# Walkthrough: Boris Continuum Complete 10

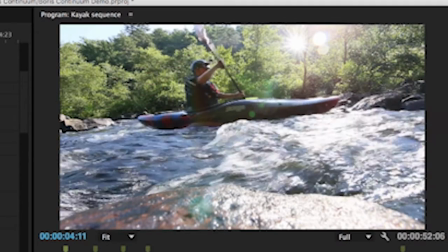(4:00)
It kind of flickers and glows and grows a little bit and then when the ore comes through it is a little bit of a flash where it gets brighter right
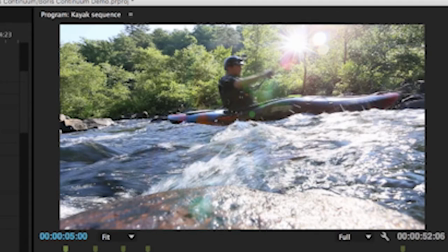(4:07)
there the glow expands in the center I wanted that because I wanted to look like as this ore passes through that it's like
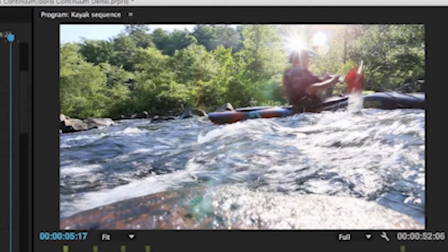(4:15)
it's cutting the Sun and it's the light is shining through the ore and you can see their actual Sun is already shining through the ore right
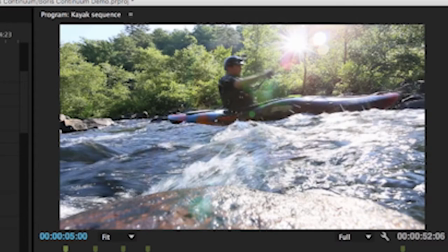(4:23)
there it's a lighter red so I wanted to just kind of play on that and enhance that by having the flare interact with this ore so that
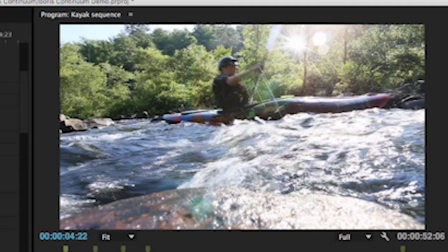(4:30)
was very easy to do without having to custom animate some effect with a bunch of keyframes,
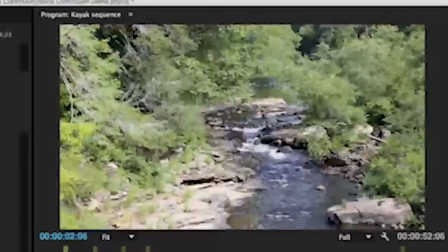(4:35)
I just turned on a few options and bam there it was and it looks convincing enough for a really quick shot just as it goes by.
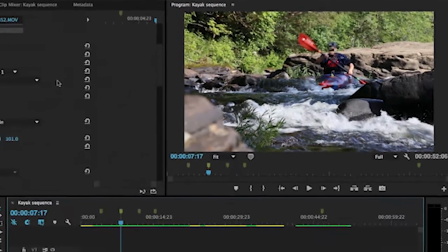(4:42)
The next effect I want to show you uses the planar tracker found in Mocha.
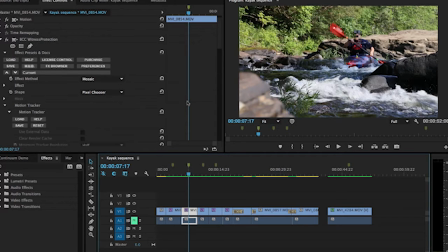(4:48)
For those of you who don't know, Boris bought Mocha a while back and now they incorporate that into their plugins. Most of the effects that you can use in the Continuum set will have this Mocha button down near the bottom where you can launch its own interface.
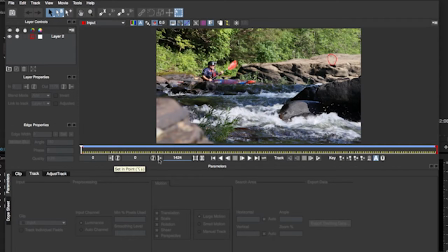(5:03)
You can see there's a lot to this. You can make in and out points to only select the areas that you're using in the clip but otherwise by default it loads the entire clip so it doesn't just have the in and out point that we were just looking at. So if I want to get to approximately where it starts I've already put the mask here which you can see so I know about where we're going.
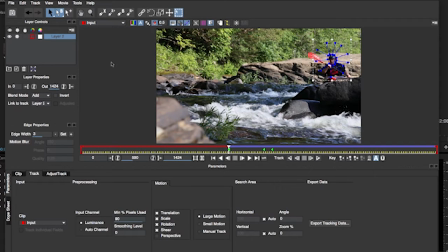(5:22)
But if I get to right there I can select my mask which I created with the spline tool found here in the interface, and you can see there's my first keyframe that I started with. This is about where the clip starts. And I created the mask around his face, really simply just click, click, click, click, click,
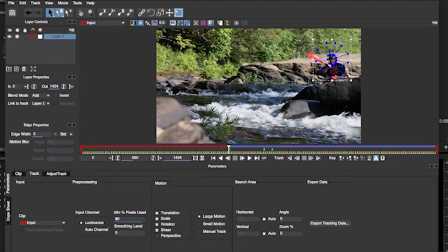(5:38)
and then I used the tracking forward to follow his face as it went through the rapids.
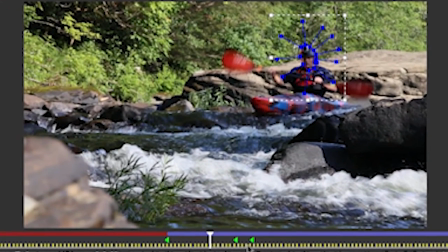(5:44)
Now you can see right here and here I've got new keyframes.
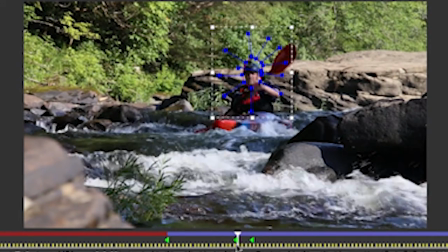(5:47)
Those are there because as he got into this shadow and he got close to this darker tone of rock,
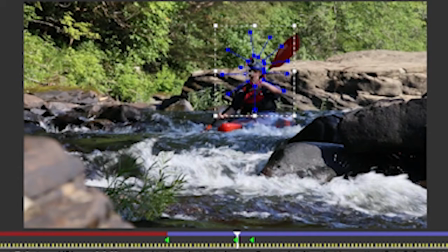(5:54)
the shade of his face and the shade of the rock got really similar, so it lost it and got stuck on the rock. So all I had to do was stop, back up a few frames to where it was back on his face, track forward again, or sometimes track backwards, and it would find it again and pick it right up from there.
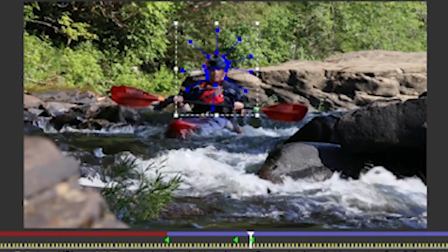(6:09)
And then as you can see it lost it again as it got farther down, and then I had to pick it up again and make another keyframe.
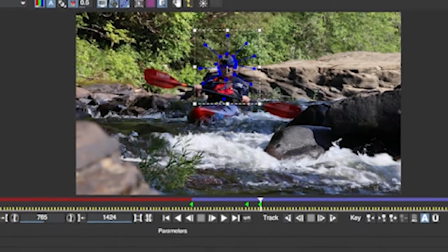(6:17)
So after I've done all that, it saves the tracking information, so I can close this interface.
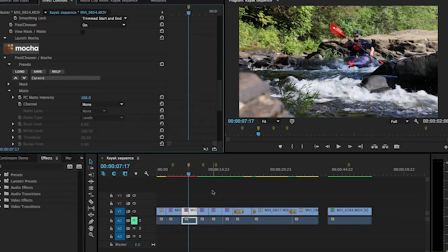(6:22)
You just click the little save icon, close it out, and now that tracking information is on that particular effect. The good thing is I can now apply that to just about any effect I want and just say, hey, use this mask that I created in Mocha and follow it.
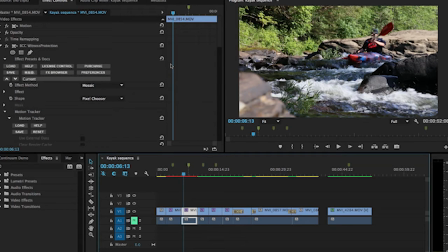(6:38)
So in this case I wanted to use what they call the witness protection effect and I wanted it to use the mosaic effect, not the blur. Blur would just be a standard blur, a mosaic gives it more of a pixelated appearance and that's what I wanted to go with. And as far as the shape, I just choose the pixel chooser because that's what's down here with Mocha.
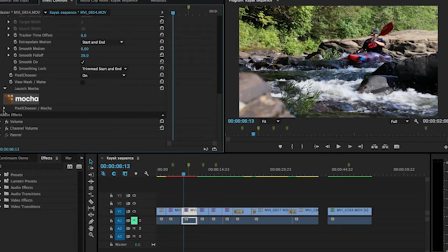(6:57)
It's called pixel chooser slash mocha. And then under pixel chooser, you can also choose default shapes for the mask.
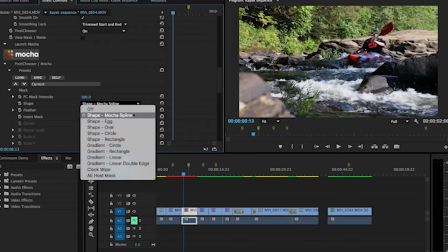(7:06)
And in this case, it's already chosen the Mocha spline that I created because it knows that I went in and customized it.
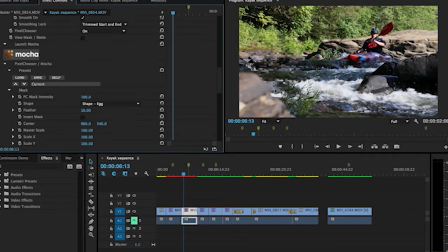(7:11)
Otherwise, I could make a default shape like an egg, which is designed to closely approximate the shape of someone's face so it gets you started off in the right direction but I've already made a custom one for him so I'm going to go back to that and you can see that I have this nice blurry pixelated face going down the rapids now.
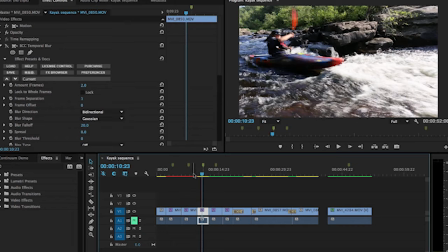(7:29)
The next effect is an interesting blur it goes kind of along with our witness protection effect that we just used in that it would be used on my next true crime documentary to make my reenactment look a little more convincing or maybe a little less convincing I'm not sure why they always do
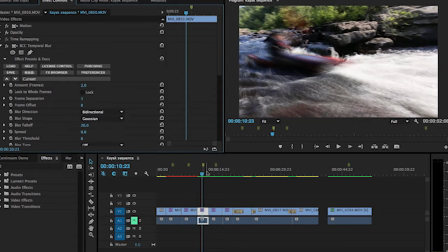(7:45)
that. But anyway, I turned on this temporal blur, which gives it a weird kind of a frame delay sort of appearance. Kind of dreamy, everything kind of blurs together frame over frame.
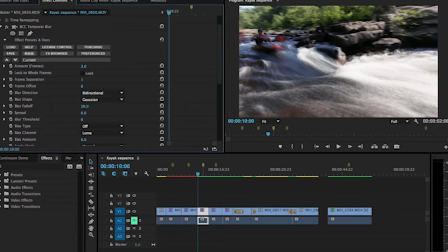(7:57)
And again, you have a lot of different options for the amount of blur, the number of frames, the frame separation that you might want in there as well.